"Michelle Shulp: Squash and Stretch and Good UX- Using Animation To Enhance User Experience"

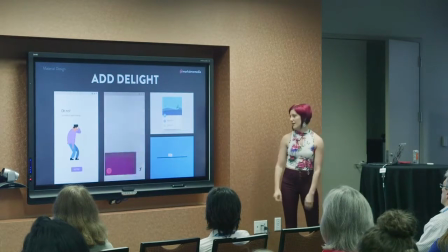It's like, what's happening? It's happening. Oh, no. We all felt that before.
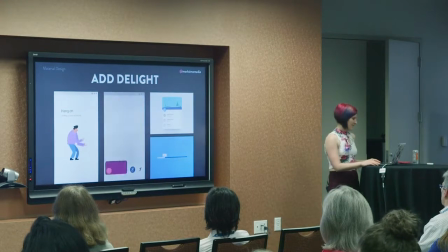So, fun ways to add delight.
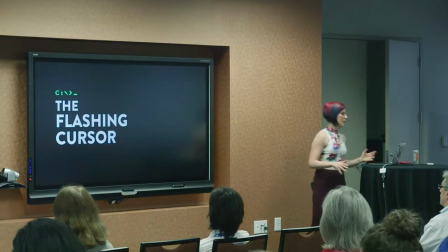I want to talk a little bit about the animation and how it's kind of been used to provide information since the earliest visual output on computers.
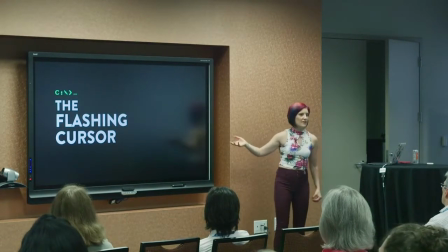And this, the flashing cursor is like the first computer animation. And it conveys actually a whole lot of information with just this one thing. First of all, it's conveying hierarchy because it's telling you, hey, this is the thing to look at. This is the most important thing on the screen right now.
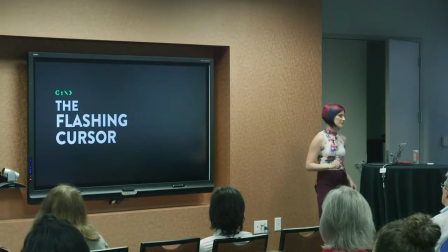This is the one thing that's flashing. It's providing feedback.
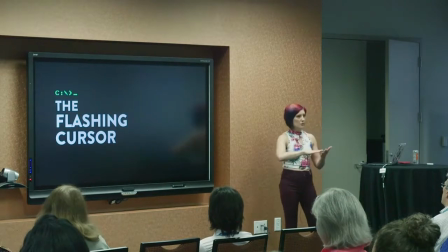If the cursor moves while you're typing, that means, hey, cool, I am typing and therefore things are happening. It provides status. If the cursor is still flashing, that means your computer is still working because if it stops flashing, you're like, uh-oh, something's broken.
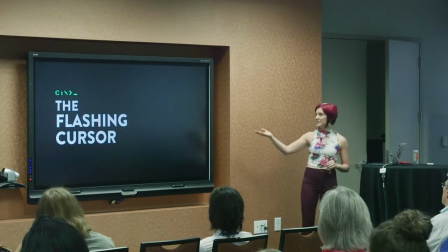It's supposed to be flashing. And it's also giving us instruction because it's like, hey, type here.
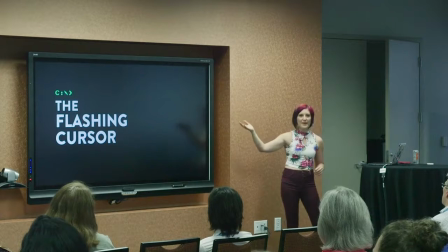This is where you interact. So just this flashing cursor, this really basic thing, is conveying so much information with animation.
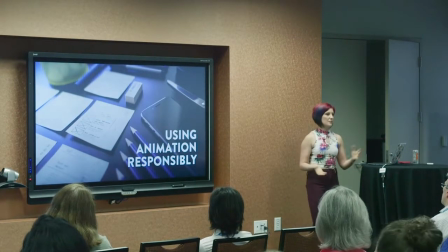So now I want to talk a little bit at the end here about using animation responsibly because remember at the beginning we talked about all these problems, the bloat, the complexity, all this stuff,
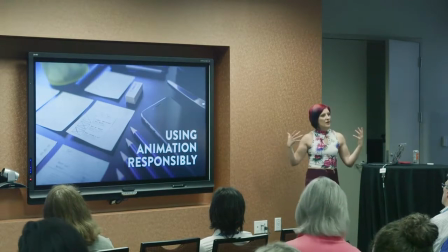all of these things were super, super fun, but how do we know when we should be using them and when we shouldn't, right?
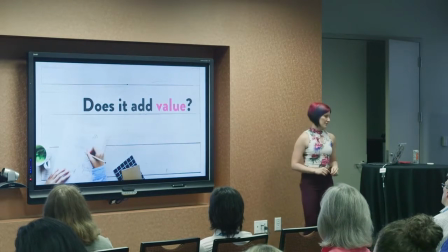So number one, does your animation add value? Prioritize animations that will add value or especially multiple forms of value. What do I mean by that? Does your animation show the user where information came from or where it went to?
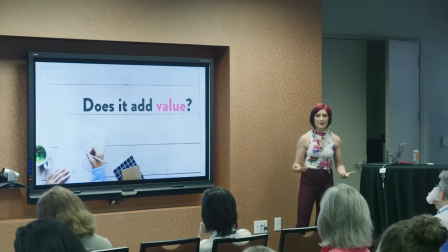You know, is it conveying some kind of location? Does it indicate progress? You know, does it move the user through an information space? Does it reinforce physics or branding? Like, does it make sense with what you're doing? Does it explain something faster than words or a video could?
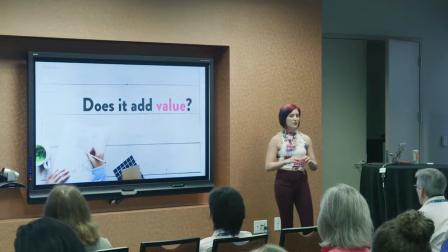Sometimes some of those instructional things, it's like a little bit of animation goes a lot better than trying to make users read a document.
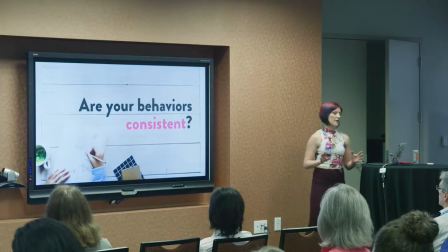So does it add value? First question. Second question, are your animation behaviors consistent across your entire site?
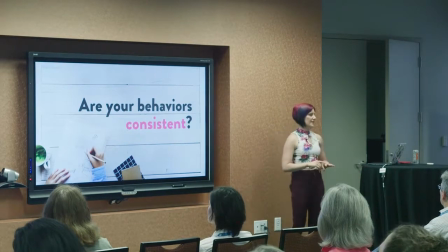It's a better user experience, right, to adopt consistent animation patterns because then everything behaves as expected. If I interact with something one way on one page, I should be able to interact with it similarly on another page.
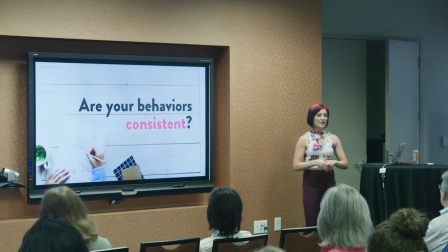But also, it's a more streamlined and more maintainable code base when you reuse animation components, right? And so we want to be able to load as few things as possible. We don't need to be super creative every single time. we want to maybe establish a library of patterns so this is why we want to know is our animation behavior consistent.
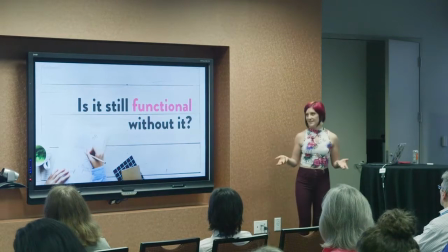Is it still functional without it right it may not be as
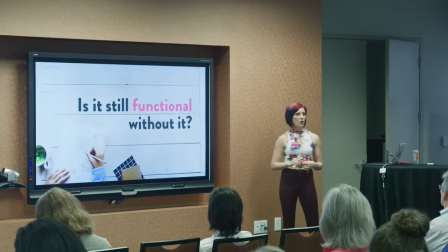delightful or as easy but we want to offer an alternative or feedbacks we don't want our animation to be mission-critical to the thing working especially if your animation is done by cutting-edge CSS that maybe not is not supported in
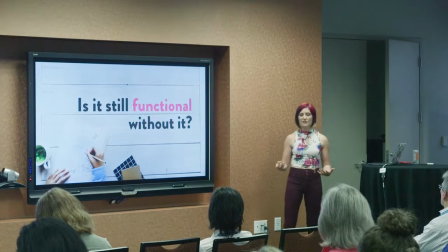every single browser or it's done by JavaScript we want all of our actions to still be functional without it because again we don't necessarily know how people are browsing our website and the point is to enhance not to cut people off from accessing something so remember to make sure that things are functional
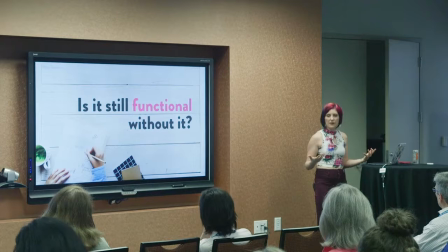without your animation even though your animation does add value and does make it a better experience for traditional navigation right also is it optimized
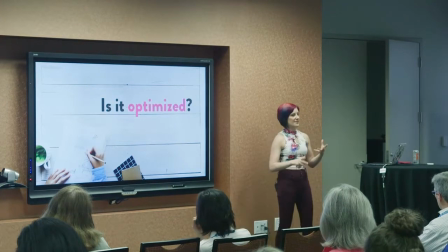consider what you're trying to animate consider how complex it is is it a super complex SVG file where you're trying to do all of these things all at once?
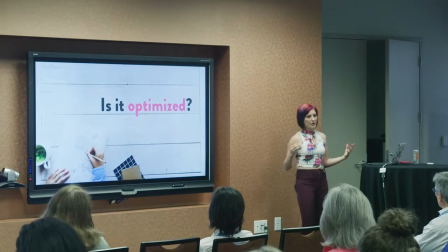Are you trying to parallax scroll a 3 megabyte photo up your screen? Why are you doing that? How many paths are you trying to animate? How many things are you animating at once? What's going on?
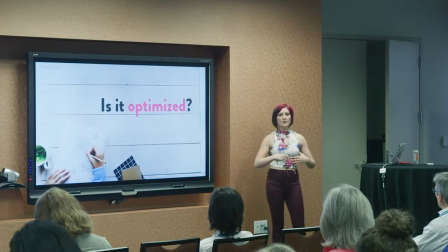We want to try to limit what we need to render. We want to try to limit the size of things that we're interacting with.
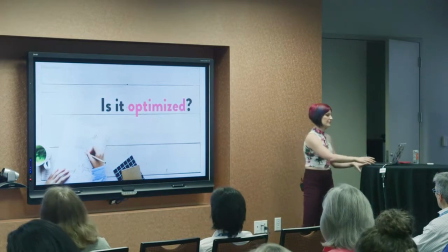So just try to optimize it as best as possible. And the last one is do you need it? Don't do it if you don't need it.